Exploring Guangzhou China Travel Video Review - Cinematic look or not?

You're watching TravelVids.TV and this is Office for the Day! Normally you would see Table Mountain over there, but not today.
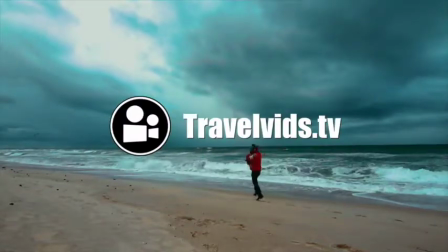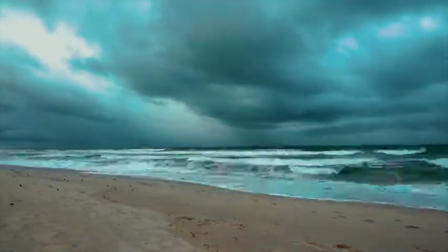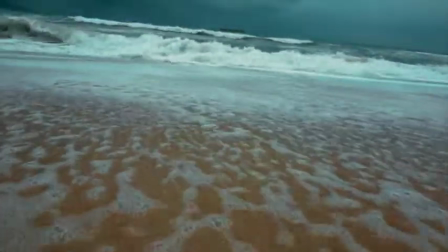You've probably all heard it. We've had a water crisis in Cape Town for quite some time. When the rain comes right now, it's like reason to be on the beach.
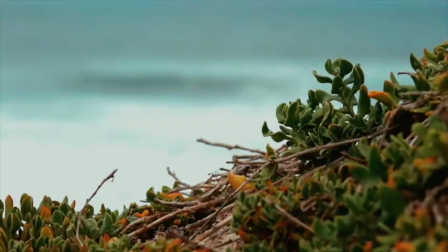Freaking freezing! This is gonna be a slow-mo. I'm
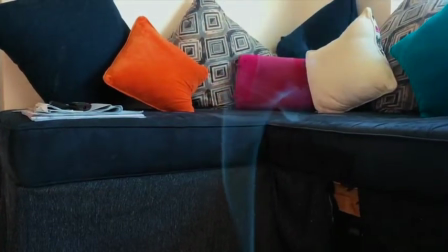gonna talk about today. I've got it.
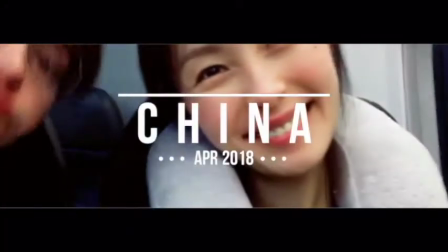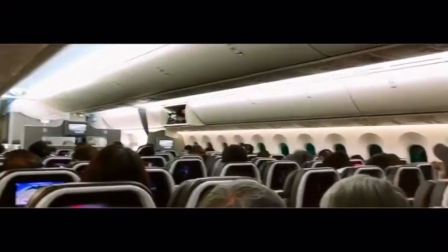72s Welcome back to tried and tested fitness.
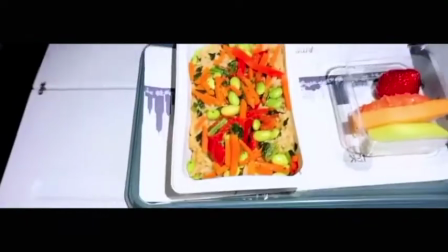74s This is a little bit different from my fitness videos I am launching a series of travel videos
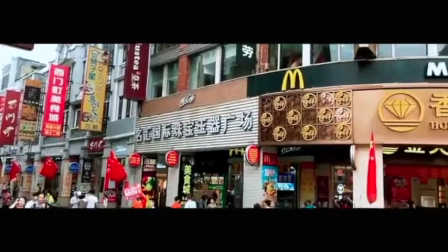82s Travel videos The first ever commercial walking street in the city and was officially opened in 1995
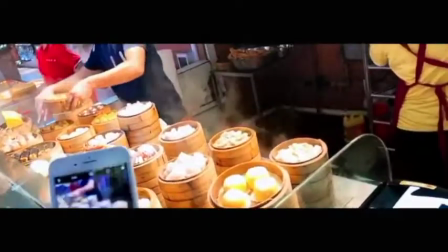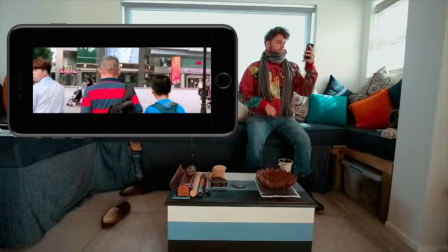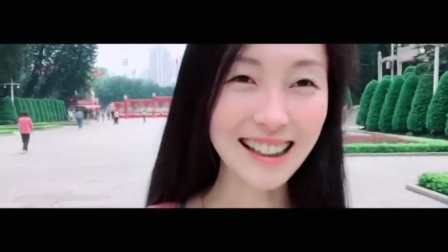101s Hey guys, so today we're visiting Martyrs Park in Guangzhou, China Guangzhou I didn't know that's how you pronounce it to be honest video one was uploaded one week ago A few things that I can say about it.
I think it was a very informative video With a very solid sort of voice over which gives you the information about where the person has gone Which is two thumbs up for me then point number two Thank you. It also has some great editing techniques. It doesn't get too boring There's a change of song and a change of pace halfway through the video But I would say the only thing and the downside is which is point three. Thank you She went for that look and feel of having the cinematic effect, which is adding the black bars at the top of the bottom Okay, let's talk about the cinematic bars. You know which ones I'm talking about these ones.
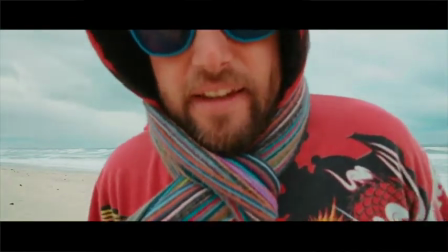161s
Yeah ha now there is no point in using these things if they're gonna block out half of what's important to see so
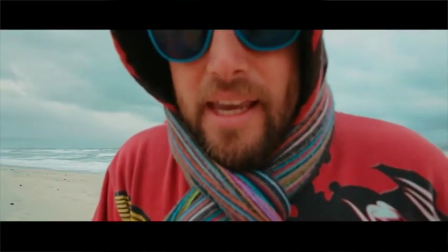170s
two ways that you're gonna use them is that you need to prepare better when
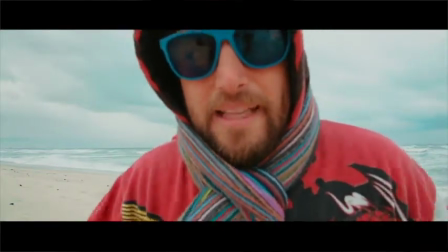175s
you're framing up for for using that cinematic bar look in other words don't talk to your
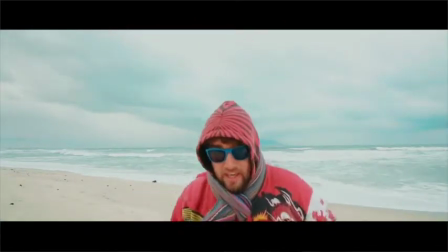180s
camera here talk to your camera over here you know and it and it and it
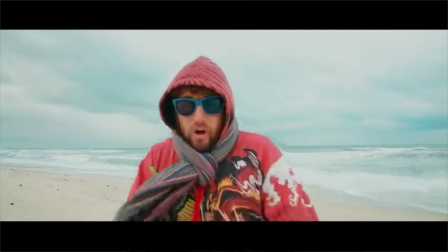184s
fits in a little bit better or scrap the bars or make
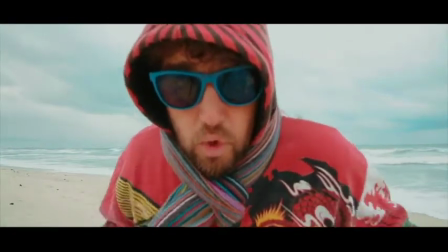190s
sure you're using bars that are not too broad too wide i've seen a
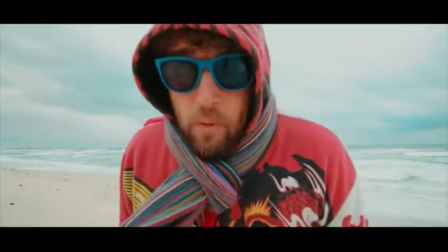195s
couple of videos recently this being one of them guys so we're walking
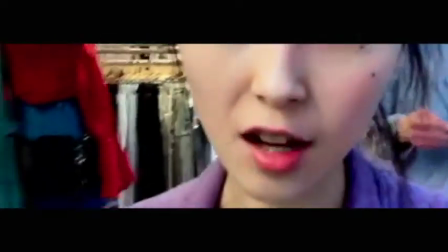199s
the streets of shanjiajio right now in guanggo china you
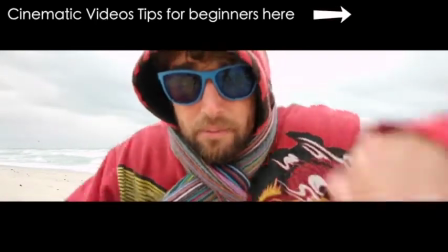205s
can you can't really make out what what's happening because like more than half of the screen is
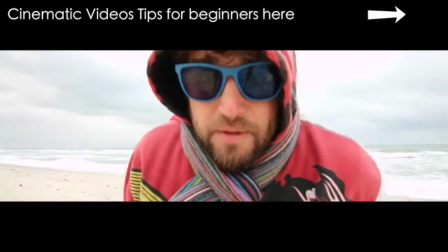210s
blocked out so that being said just be aware of using thinner bars it
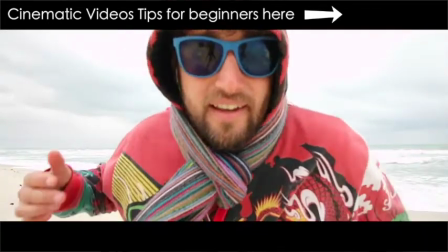215s
has got a cool feel but it's not it's not that important the shots are more important I'm being cold. YouTube's playing in my pocket. What I would like to say about this creator though is that since that last video there have been two more uploads in one week in this sort of going out exploring and making travel videos.